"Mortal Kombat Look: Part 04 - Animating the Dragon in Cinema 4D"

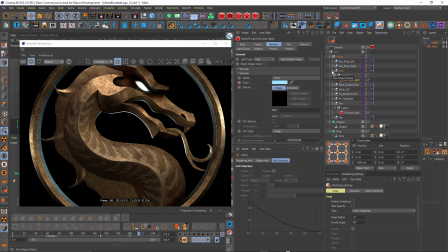So overall, really simple, just animating the Z position of the camera, the pitch of the lights and the dragon and ring inside a null, and also the exposure of the lights. So very, very simple.
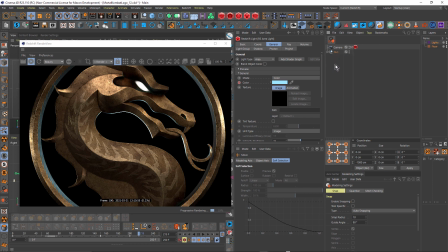And once that was complete, all I had to do was render it out, and I didn't have to render out many passes, just one hero pass. Let's come over to my render settings. I'm going to just turn this off and close it.
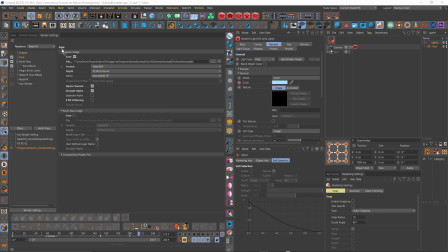So you can see I've got a save regular image activated, and I'm rendering out to OpenEXR at 32 bits with an alpha channel and a straight alpha. So that's my hero pass,
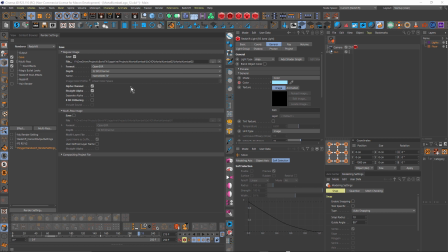but I also wanted to have the emissive pass separate so I can add an auto tracking lens flare using Sapphire in After Effects.
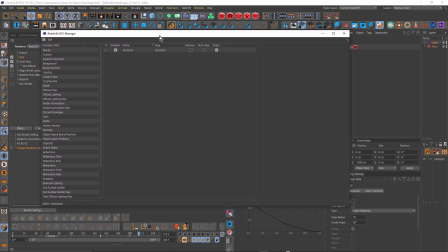So to do that, I opened up the AOV manager in Redshift and just added the emission pass and just rendering that as a direct output. So clicking on direct output, and those are my settings there.
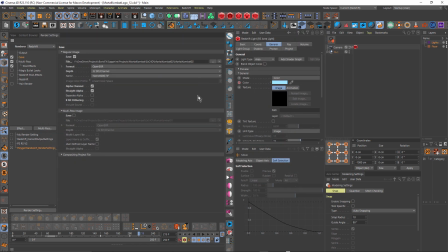So really simple. I didn't do any compositing of the different passes in After Effects other than the emissive. So that's the base dragon logo, but this is going to transition from fire to ice.
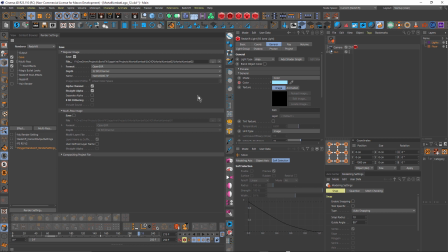So I really needed a sort of icy version of the dragon in order to be able to make that transition.
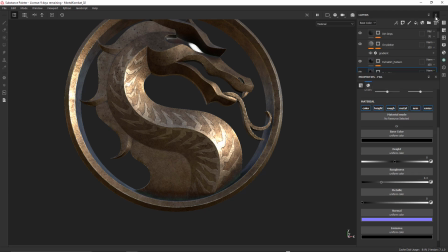So let's go back across to Substance Painter, and I'm just going to make myself a little bit of space here.
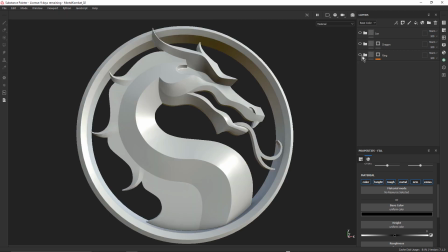I'm going to turn off the dragon and the ring. That brings me back to my untextured logo.
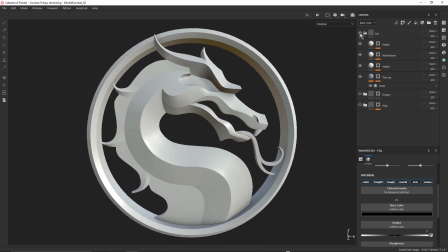And I've got this ice group here. Let me just turn this on. So I found an ice material on Substance Source and just imported it. This one here, Thin Ice. And then I just made a few slight adjustments.
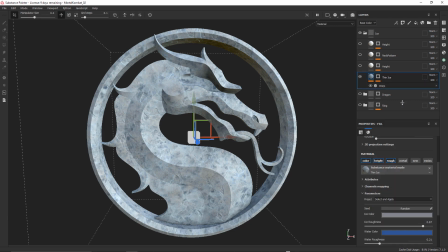As with other materials that you get from Substance Source, you do have, you know, various parameters in here, things like cracks and all sorts of stuff. So I just tweaked that in the same way that I showed you in the Substance Painter tutorial and got it sort of as close as I could.
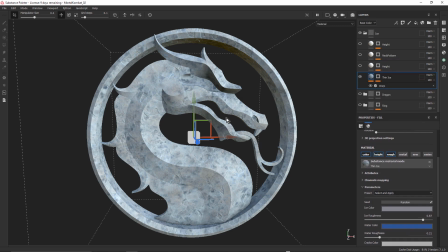And I wasn't really happy with these, you know, big flat areas of ice. So I just went in there with another fill layer, which was just set to height.
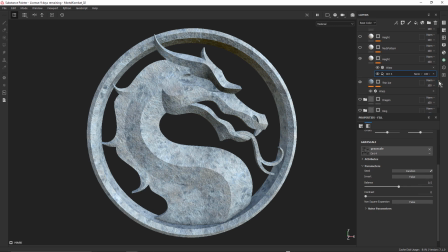And I just used like a dirt generator in there with a little bit of warp on there just to break up the ice. And also added that neck pattern over the top, because you can see my neck pattern is disappearing.
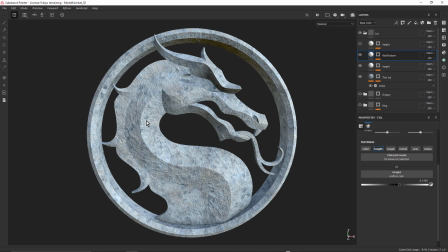So just duplicated that layer and placed that on top. So that adds that bump on top. And then a little bit more height on top of that. So just building up those height layers. Here I've just used the crystal grayscale image. And also a bit of warp in that as well, just to break that up.
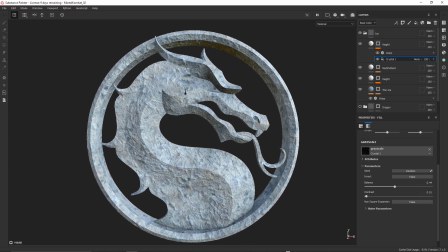So I just wanted to make it look a little bit more like an icy surface. And once again, I've used Substance,
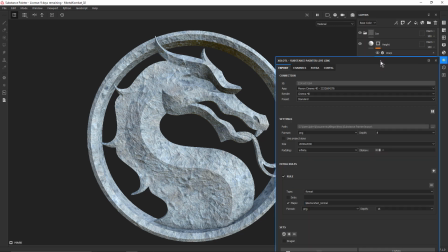Zalotl Substance Painter Live Link plugin, and just rendered that out into a different folder and called that ice.
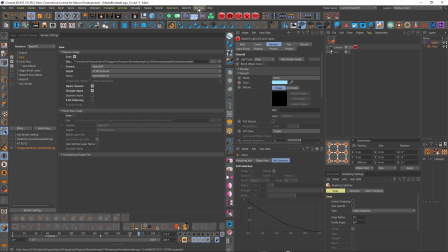And that was brought into a separate Cinema 4D file, a duplicate of this file, so I didn't mess up these textures. Got that one just here. And here it is.
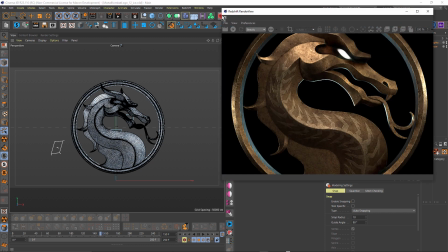Let's open up the render view again and just take a quick look at this.
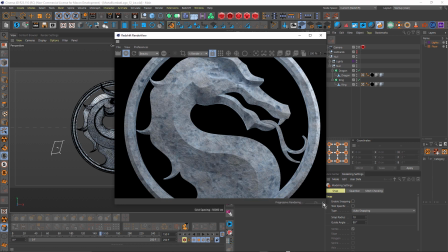Now remember, the ice transition is not going to happen until about frame 150, and that's when this is actually stationary.
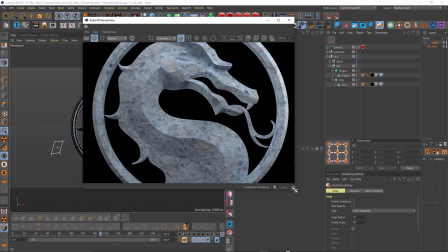So I didn't have to render anything other than a single frame of this, because I just did a freeze frame in After Effects.
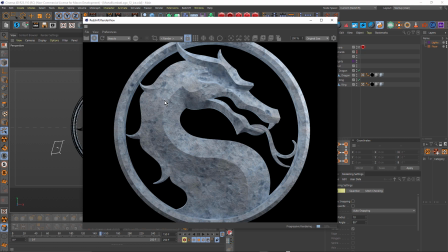So rather than having to render the whole thing, because the transition doesn't start till this is stationary, I just rendered frame 150, which was really handy. And that was definitely by design. So there's the base ice that was rendered out.